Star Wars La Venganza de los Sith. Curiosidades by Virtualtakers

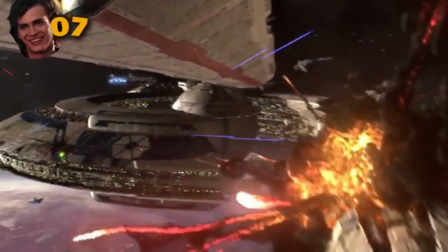8:18 Y aquí, los encargados de efectos visuales agregaron un fregadero como una broma interna.
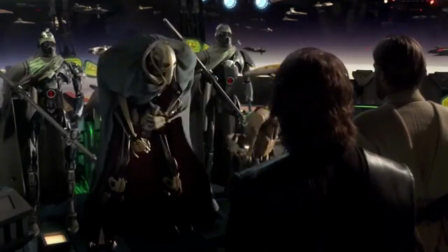8:26 Gribus fue creado con la idea de ser un alien con cuerpo de androide como una referencia a lo que Anakin se convertirá al final de la película.
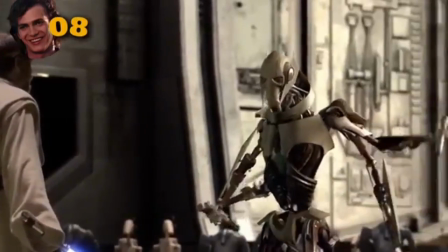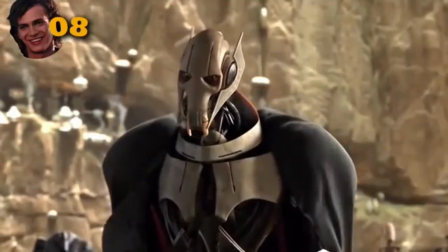8:43 Y cuando dice que fue entrenado en las artes Jedi por el Conde Dooku, hay un dato muy interesante del cómic The Legend Star Wars,
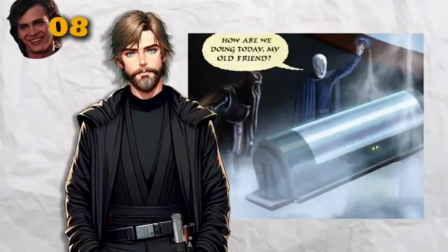8:50 Bichenerys The As of Revolution de 2005, y es que el Conde Dooku le hizo una transfusión de la sangre del maestro Jedi Saifo Dias,
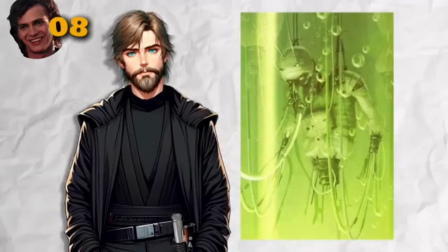8:58 que tenía un alto recuento de midichlorianos, sin embargo, esto no quiere decir que pueda usar la fuerza.
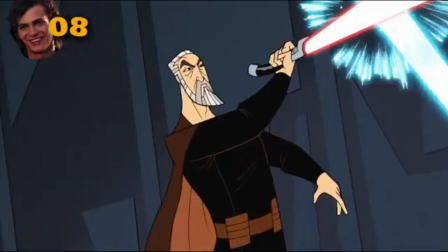9:04 Solo fue un experimento para intentar mejorar su conexión con la fuerza para que fuese suficiente para mejorar su habilidad en el entrenamiento con el sable de luz.
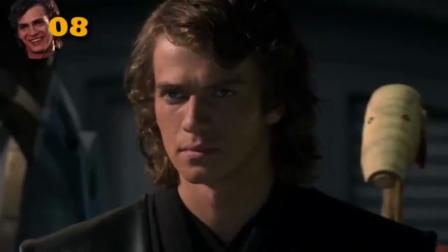9:13 La tos de Gribus es un efecto de sonido que se grabó usando la tos de George Lucas, una tos que desarrolló durante la producción de la película.
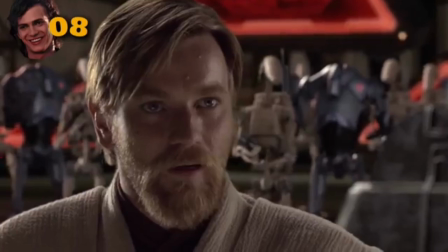9:21 Y uno de los detalles más graciosos de la peli es ver a los droides en el fondo haciendo gestos como este.
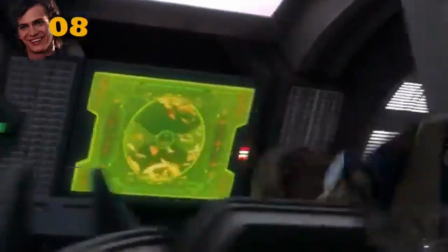9:29 Hasta el mismo R2 le mete la pata a este droide para que se caiga.
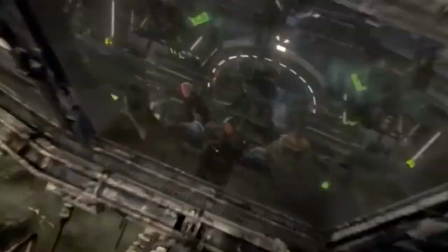9:33 Y luego de la increíble escena del descenso de la mano invisible, vemos un cambio del halcón milenario en el planeta Coruscant.
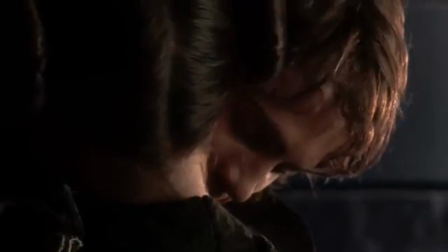9:40 Y cuando vemos que Anakin se encuentra con Padme detrás de esta columna y ella le revela que está embarazada,
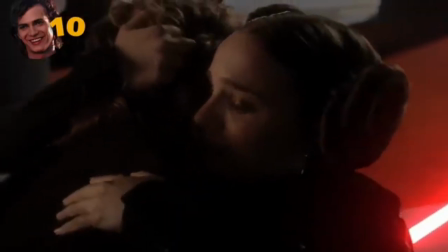9:46 iniciará una secuencia de escenas
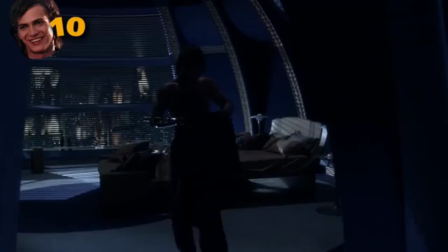9:51 en donde la sombra encima de Anakin se volverá cada vez más oscura mientras avanza la película,
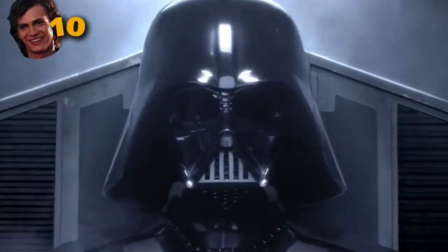9:56 hasta que por fin, se convierte en Darth Vader. Y no solo eso, ya que el juego con las sombras lo podemos ver en muchas escenas,
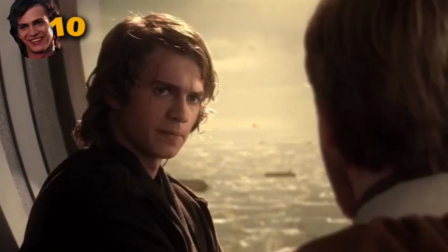10:03 en la mayoría la cara de Anakin solo tiene sombra en la mitad del rostro, lo que hace alusión al conflicto entre ambos lados de la fuerza.
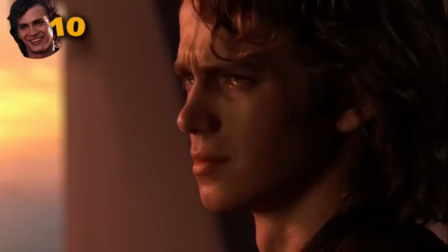10:10 Y es en los momentos más decisivos para su transición al lado oscuro en donde las sombras lo cubren casi por completo.
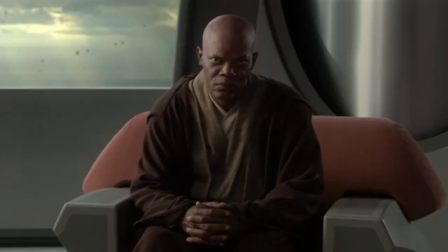10:19 Ahora pasamos a una de las escenas más importantes de la película.
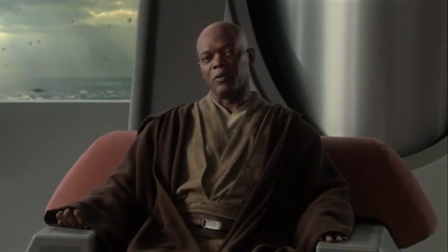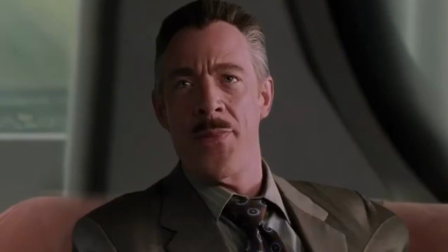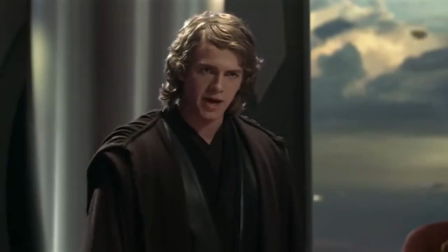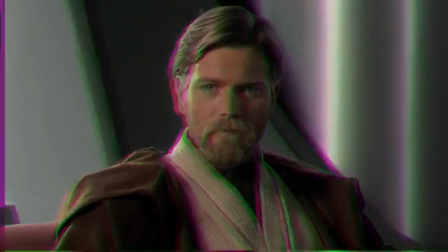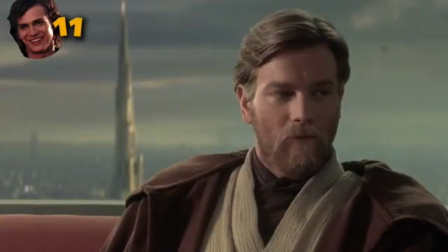10:51 nubes y colores grises, lo que es una alusión a que ha iniciado el conflicto en la mente de nuestro protagonista.
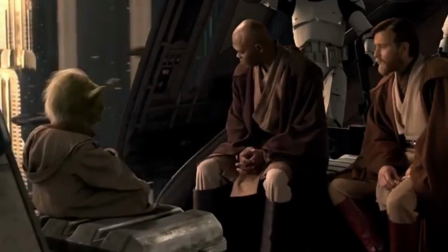10:58 Cuando los tres maestros más poderosos del consejo Jedi se reúnen en secreto,
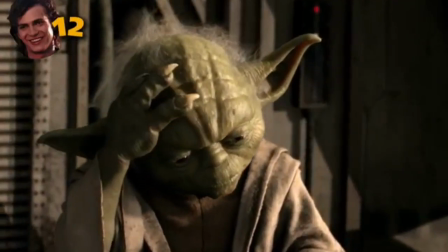11:03 Yoda se frota la cabeza y ese gesto es una referencia a la película Los Siete Samuráis,
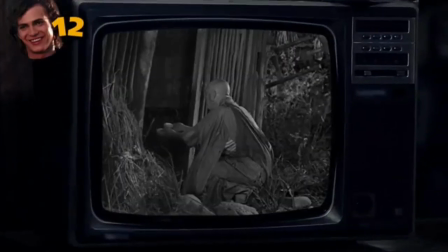11:08 en donde el líder se rapa la cabeza para salvar a un niño en peligro haciéndose pasar por un monje y pasa el resto de
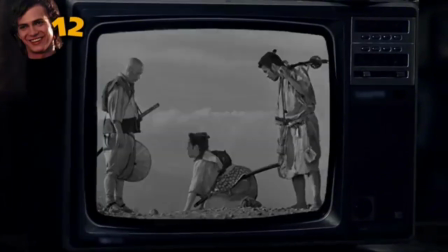11:14 la película frotando su cabeza.
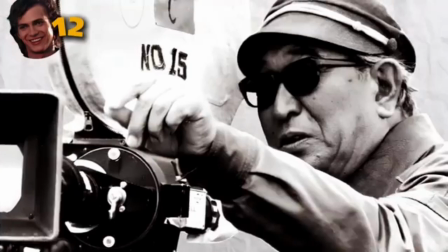11:16 Y el pequeño gesto es solo un homenaje a su director, Akira Kurosawa, cuyas películas han sido inspiración para George Lucas desde el episodio 4.
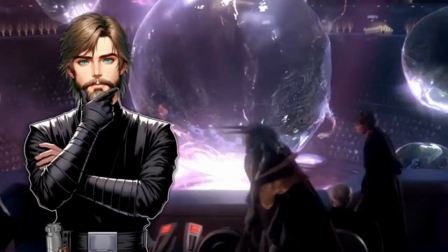11:24 Esta escena, siempre me había confundido por las burbujas que vemos en el fondo, siempre pensé que eran hologramas, y si te ha pasado lo mismo por fin sabrás la verdad.
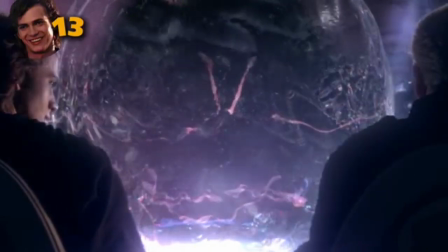11:34 Son burbujas de agua sostenidas por un campo de gravedad, y las sombras que vemos nadar,
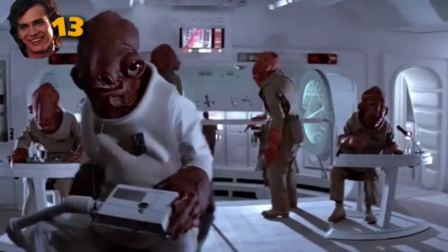11:39 son los bailarines Mon Calamari, de la misma especie que el almirante Akba. Y aquí tenemos el cambio de George Lucas,
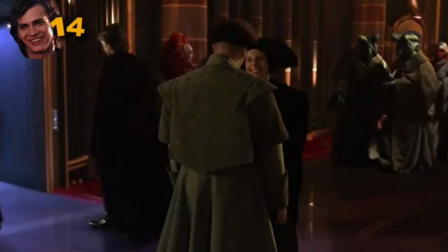11:47 con dos de sus hijas Una de ellas está hablando con su novio de la vida real Y después tenemos el cambio del hijo de George Lucas,
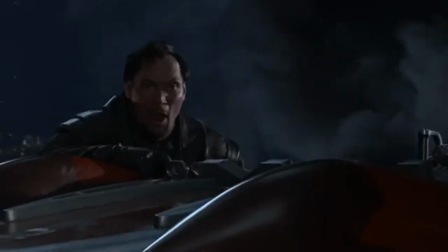11:54 el joven Jedi que el senador Organa ve morir Quien también apareció en la escena de la biblioteca en el episodio 2 En la oficina de Palpatine,
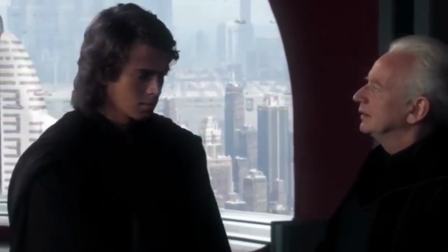12:03 hay demasiados artefactos Sith
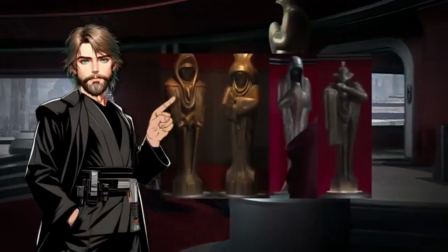12:06 Ya vimos las estatuas de los cuatro sabios de Duarty en el video anterior pero aquí también tenemos a las urnas espirituales,
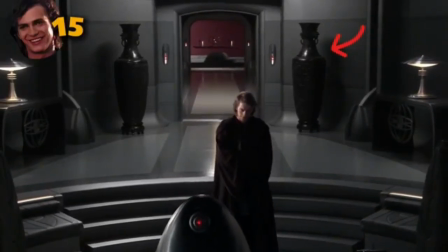12:13 que de una manera enfermiza y perturbadora, contienen los restos de Darth Plagueis.
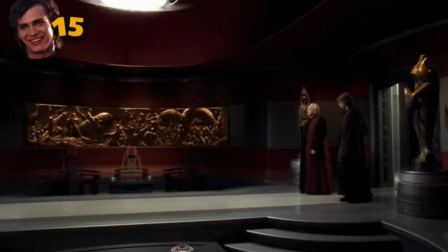12:18 Y afuera de su oficina, tenemos este bajo relieve de la gran guerra hiperespacial.